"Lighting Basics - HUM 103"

And so cinematographers, they play with all this stuff. And see, I'm a glasses wearer, so that can be a problem. Now I have, I'm not sure these are anti-reflective, but a lot of times you can, like if I'm doing an interview or something, I could like just, you tilt them up off the back of the ear a little bit, and you can sometimes get rid of that. Lighting is fascinating. And it's quite the skill.
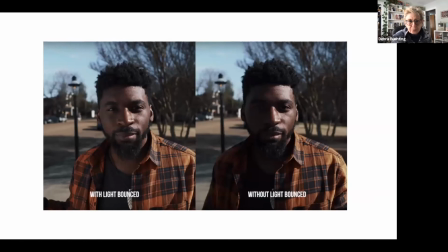(20:56)
Here's a good example. Now you need to know that different amounts of light get absorbed in different contexts. So lighter skin tends to reflect a lot of light. Darker skin tends to absorb a lot of light.
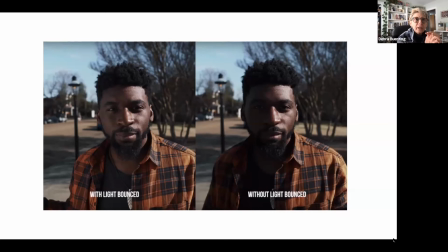(21:16)
And so it can be really tricky when you're working with people with very different skin tones in the same scene. Okay. And here you can see this is another example where bounce light was really necessary in this situation because we just lose this whole side of this guy's face.
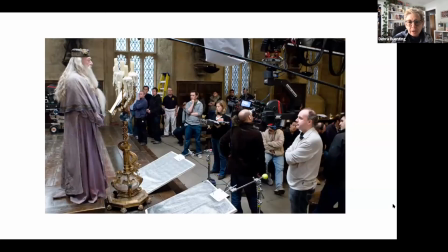(21:36)
Here are some examples of reflectors being used in a film. So you see these ones down here. So those would be bouncing light up. I think those are the only ones in this scene.
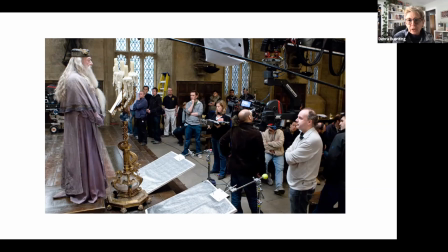(21:52)
This one is actually just a big diffuser on a light. Here's an example.
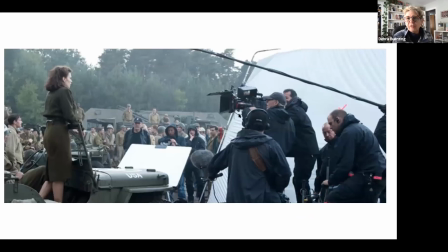(22:00)
They often use these very big ones outside, or they will actually shoot people under a great big canopy that actually diffuses the light, because outside light can be tricky to work with. Now you can see that in this scene, it's a very sort of cloudy day.
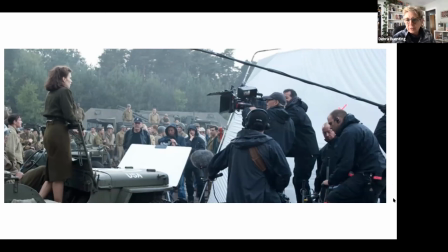(22:18)
And so that can be difficult to get the molding and stuff, because everything, the light tends to be very flat. If you go outside on a cloudy day, everything just seems kind of flat, right? Whereas if you go out on a sunny day, you've got very big contrasts.
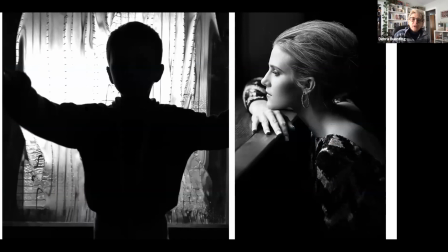(22:40)
If you shoot against a bright background, your iris on your camera tends to go way down, and it makes your foreground look very dark. Okay. So in this instance, how would you fix this situation?
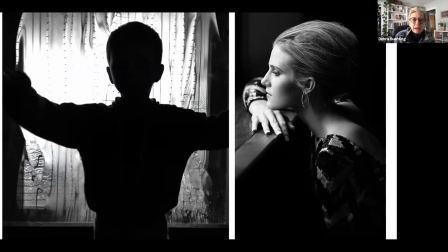(22:59)
Now, if you wanted to take this photograph as an effect the way it is, that's one thing, right? But what if you wanted to shoot this kid and the window? What are some of your solutions you could come up with?
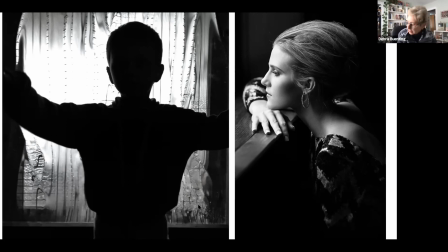(23:18)
Anybody have any ideas? Are you talking about getting them both in focus or just getting them both well lit? Well lit, so that we could actually see the face. Well, yeah, there's no key light, is there?
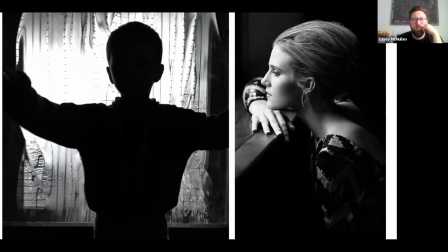(23:37)
So No. we need to add that and a fill, and then the backlight would probably be low, right? He's probably already got a backlight on him, really. Was it on the other Yeah. side of the window? So the window's behind him, right?
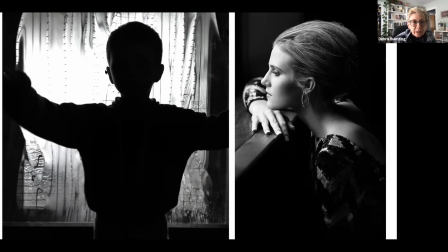(23:53)
You got a little bit of light on him coming from the back. Okay, what if you didn't have any lights and you wanted to shoot this kid by a window? What else could you do? Turn him. Turn him, okay? Yeah, just shoot from the kind of opposite angle.
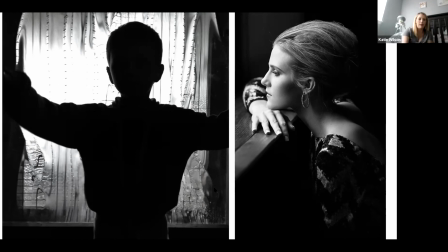(24:11)
Do a profile. Yeah. Yeah, like this woman, right? Yeah. Yeah, all you got to do is turn it around. Now, it wouldn't get the same effect. If you're trying to get this interesting glass window, that would probably not be possible, or whatever maybe those are curtains, I'm not sure.
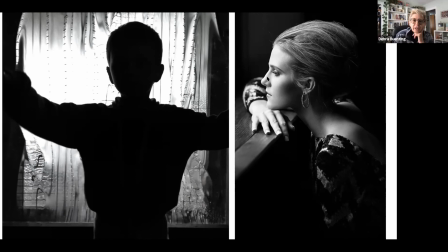(24:29)
But yeah, you turn it so that the light is actually coming in on the subject as opposed to being behind it.